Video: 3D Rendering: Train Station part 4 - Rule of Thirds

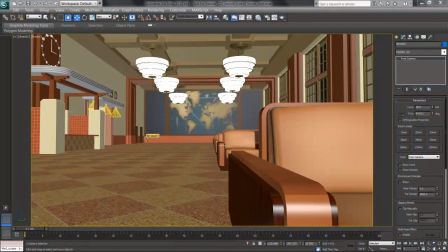(0:03)
In this video, I'll look at the rule of thirds as a device for composition and framing to get our cameras set up. First, in a scene, make sure you're showing your safe frame, that only what's rendering is actually showing in the view, and you can do this by pressing Shift F.
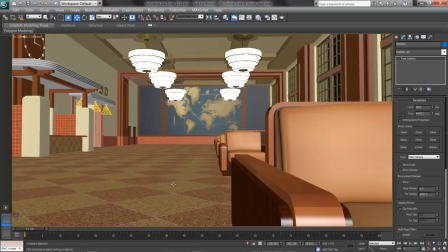(0:22)
There's the full screen or full viewport,
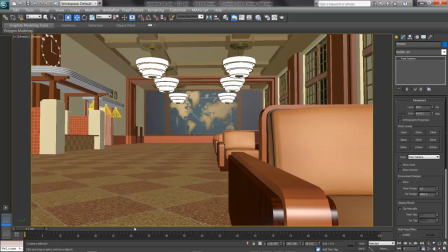(0:23)
and Shift F now borders that with a yellow frame, showing me within my 1280 by 720 frame actually what will render.
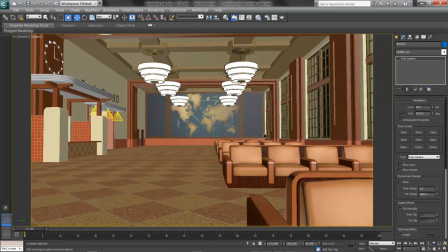(0:32)
Now I'll get the camera set up. Let's say, for example, I start out my camera here.
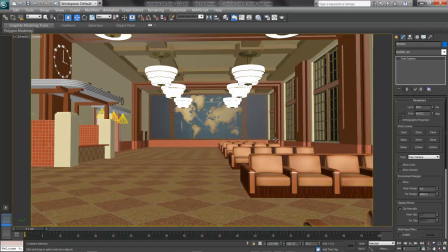(0:37)
This is a really dead shot, actually. There's nothing to pull the viewer's eye in, and I'll explain why. I'm going to take a screen capture of this image and bring it into Photoshop and put some grids over it to illustrate.
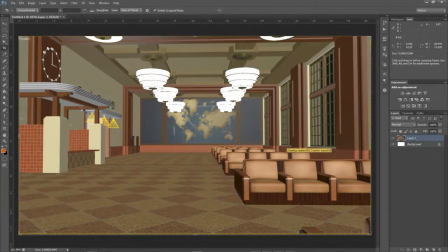(0:51)
Here in Photoshop, I've turned on my rulers by pressing Ctrl R, and I'll bring some over, roughly on the third lines, or as well as I can. There's 1/3 in, and here's another 1/3 in, roughly. When we start to divide an image,
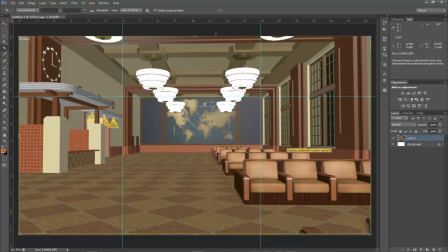(1:10)
what we want to do is look at it in thirds and place major objects of interest on the third lines. At the moment, there's nothing on a third line or intersection to draw the audience in.
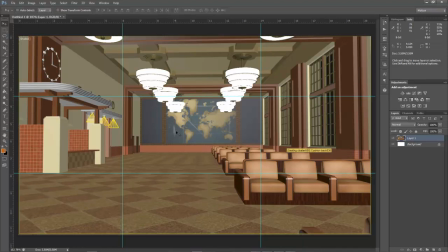(1:23)
This big wall with a mural back here is sitting there, just flat in the center, and there's nothing engaging in here. Now I'll reorient the camera and bring it back in here to illustrate when the rule of thirds are used correctly.
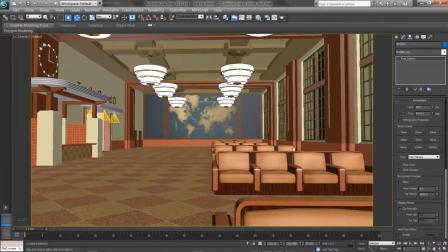(1:37)
Here in my scene, I'll pan the camera over and use my orbit tool to orbit that camera,
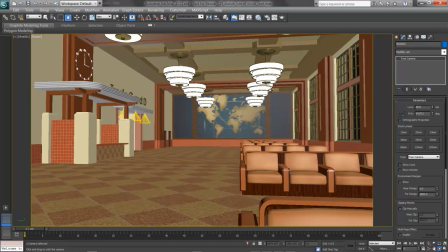(1:44)
spinning it over and aligning the lights here and the seats on that third line, with this seat right here at that intersection of the thirds. The other minor third accent is the canopy roof, so I have balance.
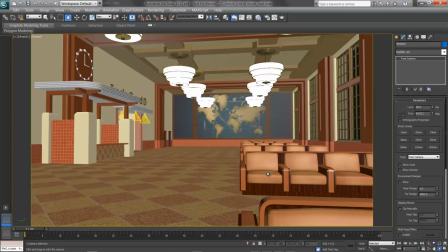(1:58)
There's one on the top left and one on the lower right, roughly on the third lines, to pull the audience into that space. I'll lay this over my third grid and see what it looks like. This is much better.
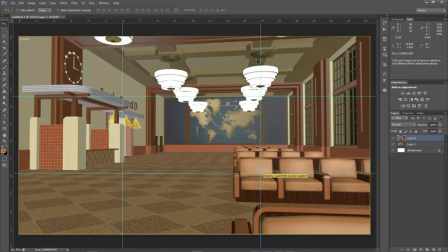(2:12)
What we can see here is that the lamps and the seating are both on intersections, pulling the viewer's eye in on the right side third. Additionally, the canopy roof is roughly on that third, so we have balance from upper left to lower right.
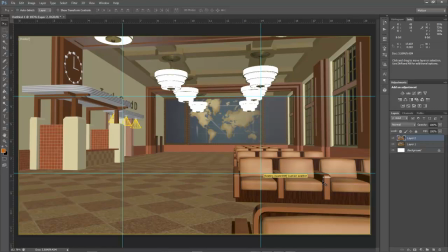(2:27)
What this does then is to draw your eye in, as if you were standing there in the scene, looking over the seats and down the concourse, maybe waiting for somebody to emerge from, you guessed it, on the third line, the track tunneled C and D. It's a terrific tool for composing,
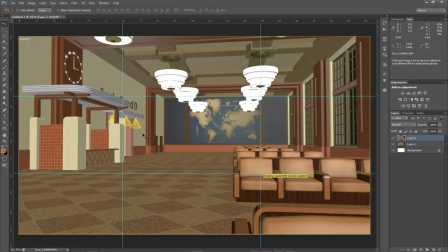(2:44)
lining up the major objects or major focal points in the scene on one of the intersections on a third grid. And we can use this in any size frame to draw the audience's eye into our scene and make them feel like they're part of the action.